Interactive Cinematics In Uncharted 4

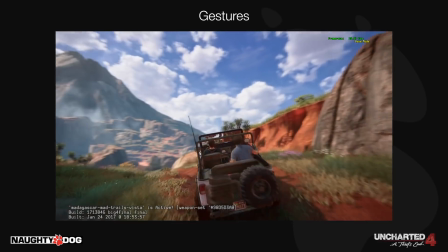(12:33)
For gestures here's a relatively simple scene where we're revealing a volcano.
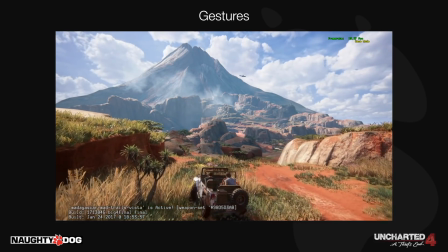(12:38)
We're taking control of the camera but not the jeep although we are limiting the speed, so the jeep can still be driven by the player and rotated and turned around.
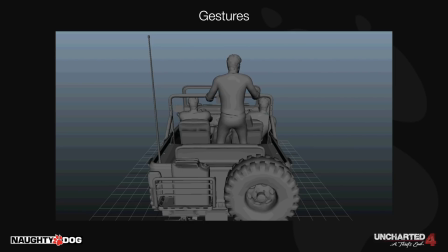(12:46)
For the action on Nace brother Sam as he stands up in the back of the seat, we set it up as a directional gesture by animating the same action three times to cover three different directions, and blending between them based on the jeep's orientation relative to the volcano. We have other simple kinds of gestures on the other two,
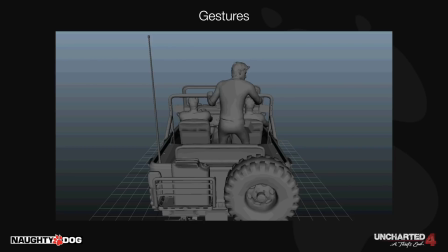(13:02)
so their buddy Sully sitting in the front passenger seat has a full body gesture that will take over whatever the gameplay has him doing at the time. Nate however has a point, but we still want him to be driving while pointing, so that's what we call an additive partial animation. He has additive animation on his spine so he leans forward, retaining the underlying spine movement,
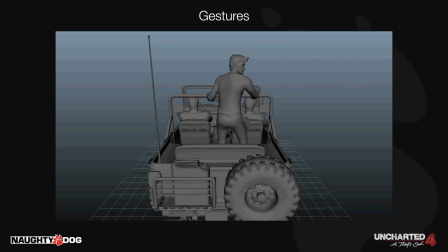(13:20)
and a partial on his head and left arm only so that the point and head gesture take over 100%. This leaves his right arm to continue playing the underlying driving animations, such as steering and gear shifts. We break the body up into multiple partial sets so we can get really granular with how we break up and combine our animations,
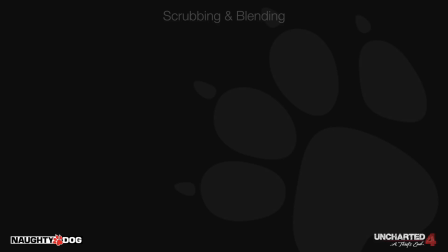(13:38)
so those were three different examples covering the most common types of gestures we use. Something we'll incorporate a lot is scrubbing animations forward and backwards, most often when the player must use effort to lift up an obstacle to get under and the obstacle can lower back down if the player stops hitting the action button.
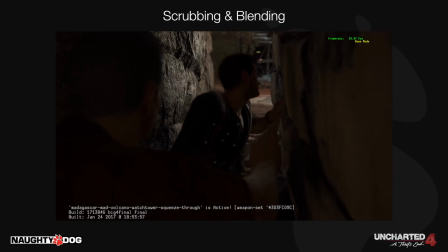(13:54)
Here we're using this approach though for what we call a squeeze through.
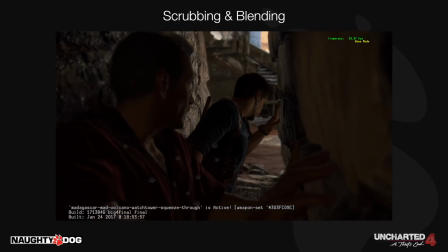(13:57)
As the player pushes forward on the stick we're playing an animation forwards with the speed up and then slow down to stop when they let go of the stick.
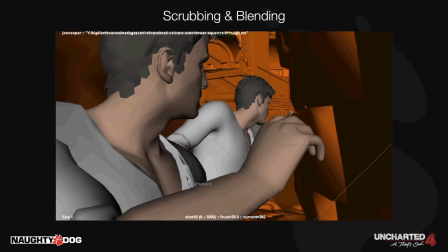(14:04)
But it's not as simple as that. We also have an IK track on the hands that run along the wall that will turn on when the player stops so the hands rest on the wall.
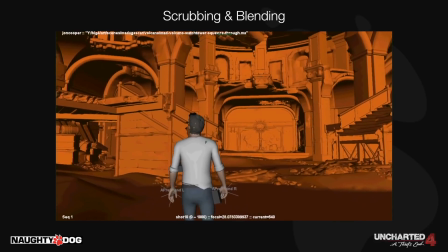(14:12)
When stopped we also layer on an additive breathing animation on the player so that while the squeeze forward animation has come to a stop, characters still appear alive.
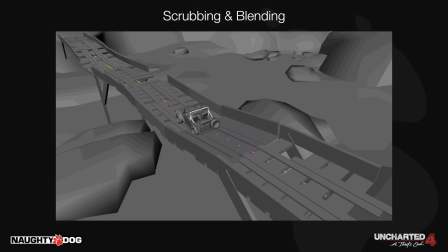(14:21)
Using that technique, here's an example of a complex prop scene. We don't always take control of the camera. Sometimes IGCs are just environmental, such as collapsing buildings, where we're mostly just animating a prop. Here's a basic bridge prop I made with a spine rig inside it, and what we're doing here is scrubbing the animation forward as we drive across.
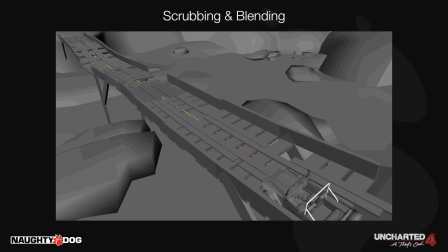(14:38)
If the player turns around and drives backwards, we'll scrub it backwards. Essentially the frame of the animation is dependent on the position of the jeep on the bridge. But like Sam's jeep standing gesture before, we set it up so that we have three animations, a centre, left and right version, and we'll play all three in sync but blend the animation displayed on the bridge,
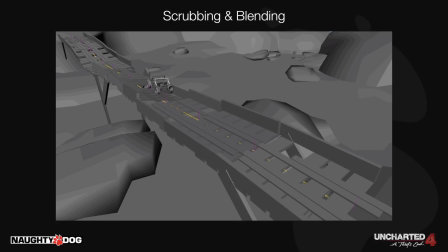(14:56)
depending on whether the player drives to the left or right edge so the bridge appears to tilt. As said earlier, we have a full team that works exclusively on the props, and they'll take something like that from me and make it much better.
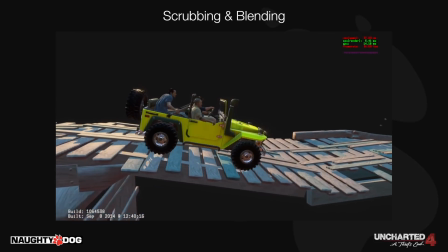(15:08)
Here we've got physics on every single plank that rend under the weight of the jeep.
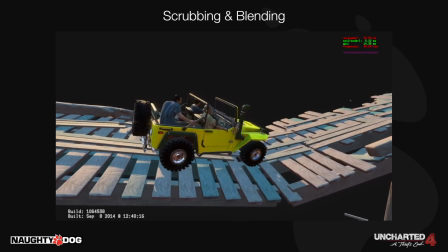(15:12)
Some loose planks will even fall for effect, it's all about conveying to the player that it's a very rickety old bridge.
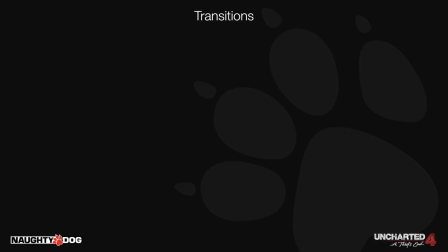(15:21)
Now one thing we're big on Naughty Dog is smooth transitions in and out of these scenes.
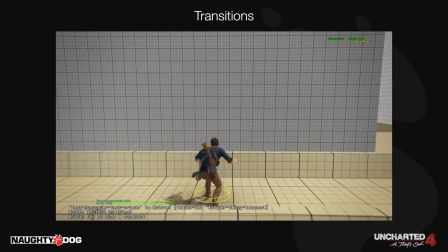(15:25)
One of the key tricks we use to achieve this is to record animation playing in the game, and then bring it back into Maya to get our in and out points.
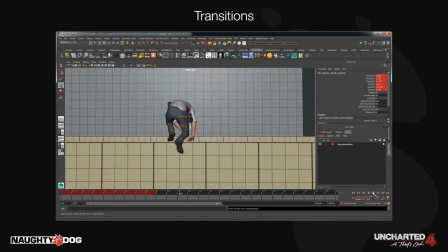(15:33)
Here you can see in my edited version I can push the camera in and create a scene from climbing over the wall, knowing the exact motion and camera position that action creates. I can just export that section as an IGC and I'll have the before and after poses for a seamless transition into and out of gameplay,
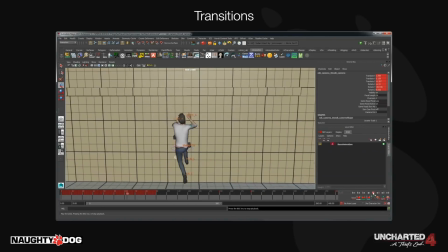(15:48)
or more often just keeping the start and end poses and insert something entirely different in the scene. As long as it starts from that motion it'll be seamless.
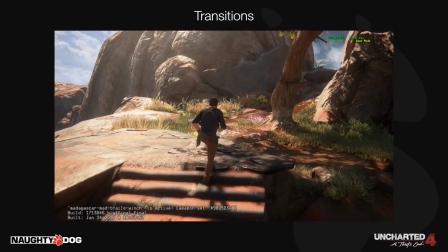(15:56)
Here's an example of how we keep smooth transitions while offering player choice.
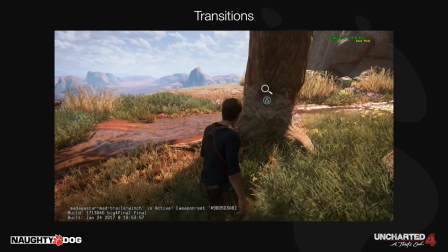(16:00)
In interacting with this tree here, we don't want the player to have to move to the one entry point we've designated with a single AP to start our scene.
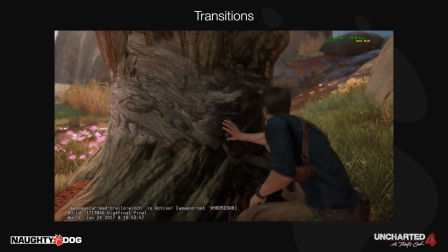(16:07)
We found in playtesting that players would often run past the tree then double back and approach from the other side,
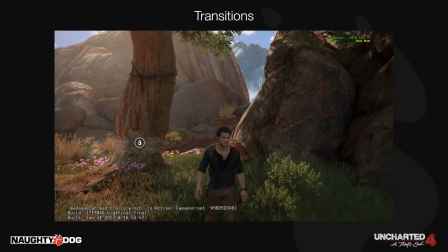(16:12)
so we simply placed multiple AP refs around the tree so that the same scene could be played from several angles,
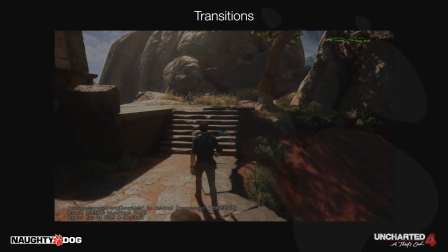(16:18)
with the scene just picking the closest one to the player's current position. This was also our first scene to prototype a new technique we used for smoother camera transitions.
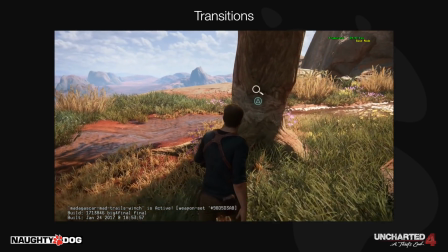(16:26)
Notice that as the player gets closer to the interact point we're pushing the camera in closer into a preset camera that matches the start of the IGC.
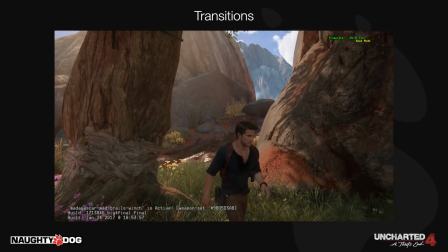(16:34)
Then we play the scene with a fully animated camera and come back to another preset gameplay camera that as we walk away from the interact point we pull out to the regular gameplay camera.